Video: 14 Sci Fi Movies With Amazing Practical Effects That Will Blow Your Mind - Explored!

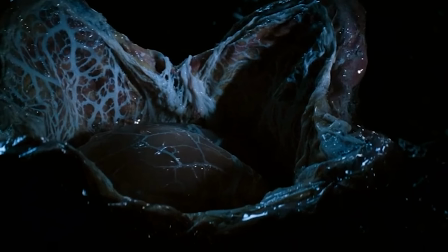20:31 Since Scott wanted the alien larva inside to move,
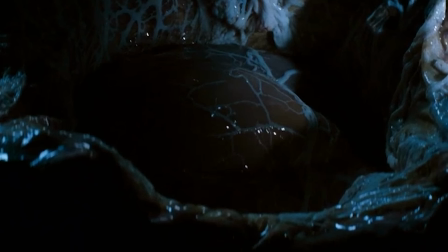20:35 he ended up putting on rubber gloves and wriggling his own fingers in the jelly to develop the desired skin-crawling effect.
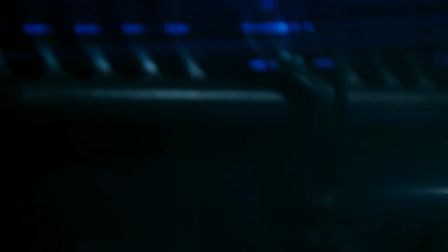20:43 Remember the infamous facehugger scene that has the facehugger latching onto the helmet of Cain and wrapping itself all over his face?
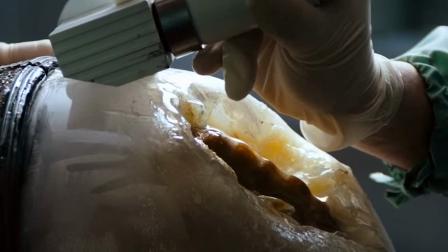20:50 In reality, the thing that initially leaps was actually the intestine of a sheep,
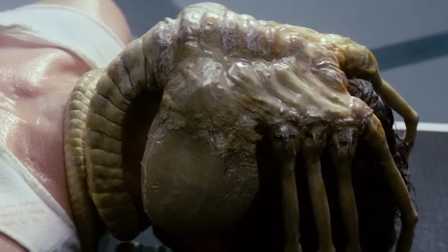20:56 and Scott simply had the footage flipped in order to create that startling leaping effect.
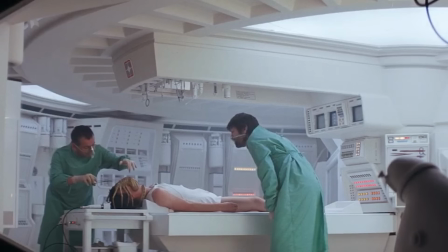21:01 In fact, when we look at the dissection of the facehugger scene, there's no denying that the creature looks so fleshy.
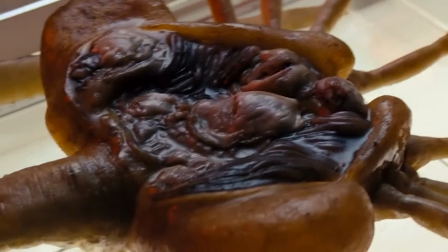21:08 To those of you wondering how the look was achieved, the answer is seafood.
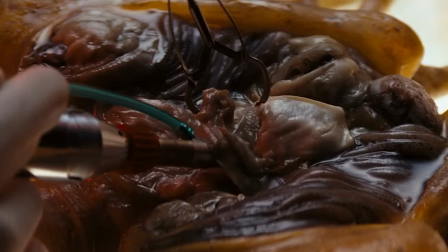21:12 Scott had the crew bring in a bucket of oysters, clams, and mussels, and placed them all inside the shell of the dead facehugger prop.
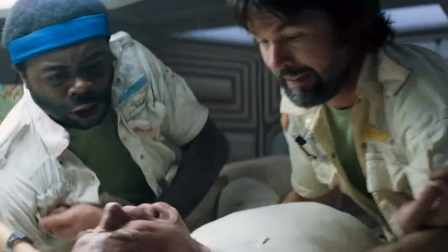21:20 Also, full credit goes to the practical effects for making the chestburster scene,
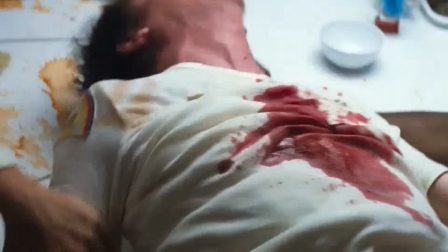21:25 which happens to be the most iconic sequence of the movie, appear even more shocking than ever.
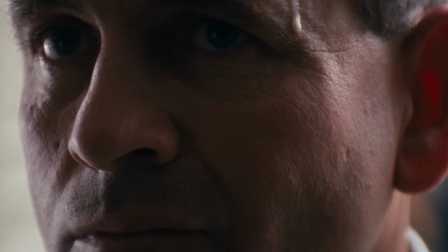21:30 Last but not least, let's talk about Ash, who is revealed to be an android after one of the characters knocks his head loose.
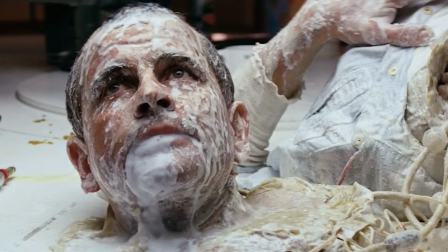21:38 There's a particular scene that has some white liquid coming out of his mouth, and him literally bathed all over in it.
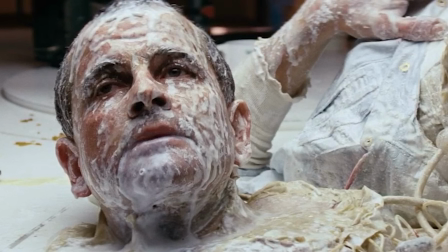21:44 That is actually milk, and the organic cord that is seen sticking out of Ash's head is basically made of small, clear marbles and pasta.
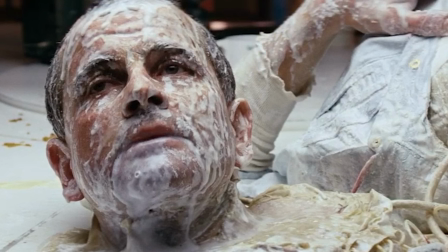21:53 Who would have thought, right?
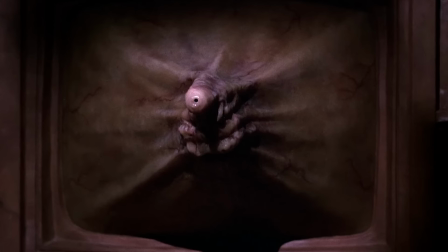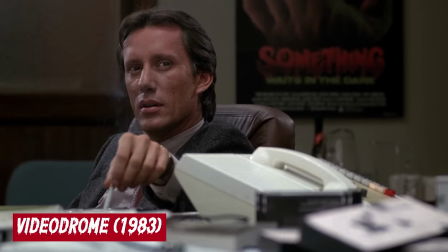22:01 Videodrome, 1983. Cronenberg's Videodrome centers around Max Wren, the president of a trashy TV channel,
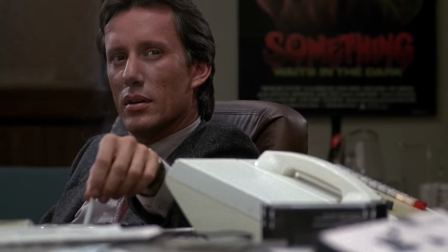22:09 who is always looking for new content that will make his channel gain more traction and viewers in the process.
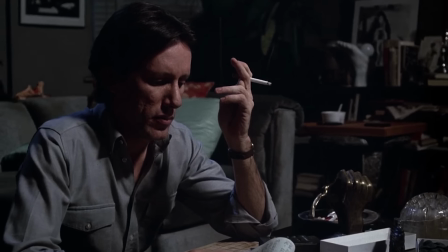22:16 When Max stumbles upon a plotless TV show that has anonymous victims subjected to torture and the eventual punishment,
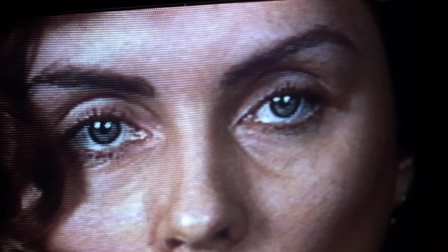22:23 he makes the blunder of thinking it to be the future of television, one that is capable of redefining entertainment.
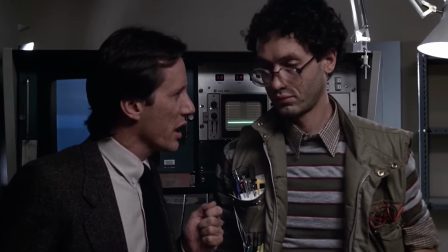22:30 As a result, Max has the show broadcast on his channel,
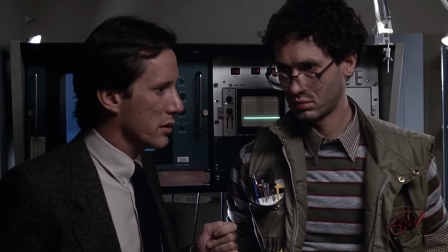22:34 oblivious to the fact that there is more to the graphic violence on display than meets the eye.
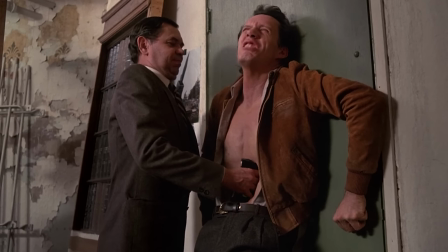22:40 Believe us when we tell you that practical effects were key to the success of Videodrome, which is regarded as a cult classic today.
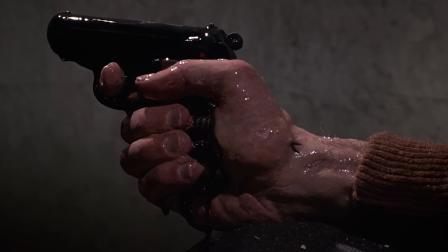22:47 Academy Award winner Rick Baker certainly deserves a special mention here for his mind-blowing work on special effects.
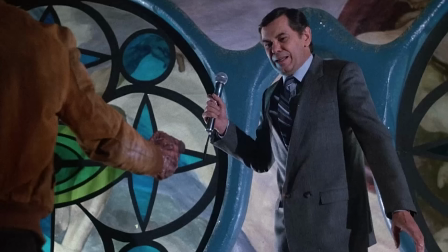22:55 After all, Baker did resort to a variety of materials,
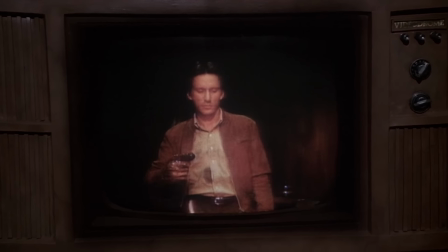22:59 makeup effects, and projections to create effects such as the swelling television screen and the infamous stomach slit sequence, among others.
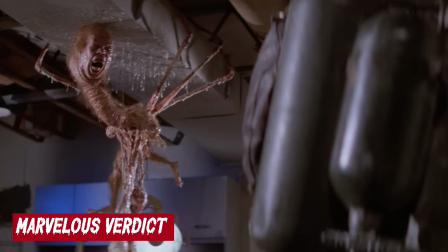23:08 Marvelous Verdict Well, that is all for today, and with this, we finally come to the end of our video here.
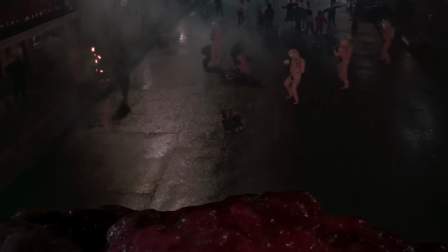23:14 So, which of the ones do you think has the most amazing practical effects on display?
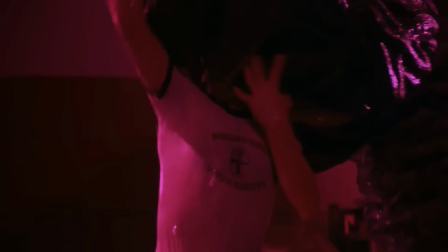23:19 We would love to know your thoughts in the comments section down below, and we hope you have gotten your fill of science fiction for today.
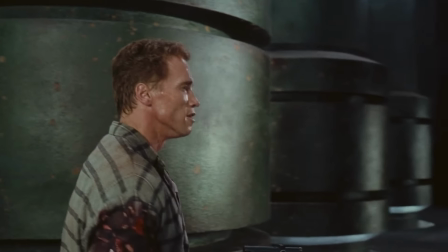23:25 Now, if you enjoy this video, you know what to do. Please do leave a thumbs up and stay tuned with us, as we promise to come back with more exciting content.
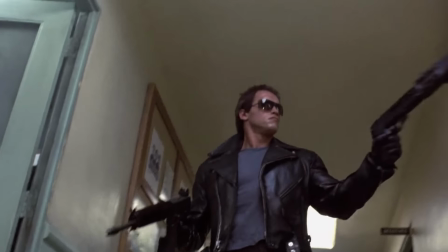23:34 Till then, goodbye, and thanks for watching. Have a nice one.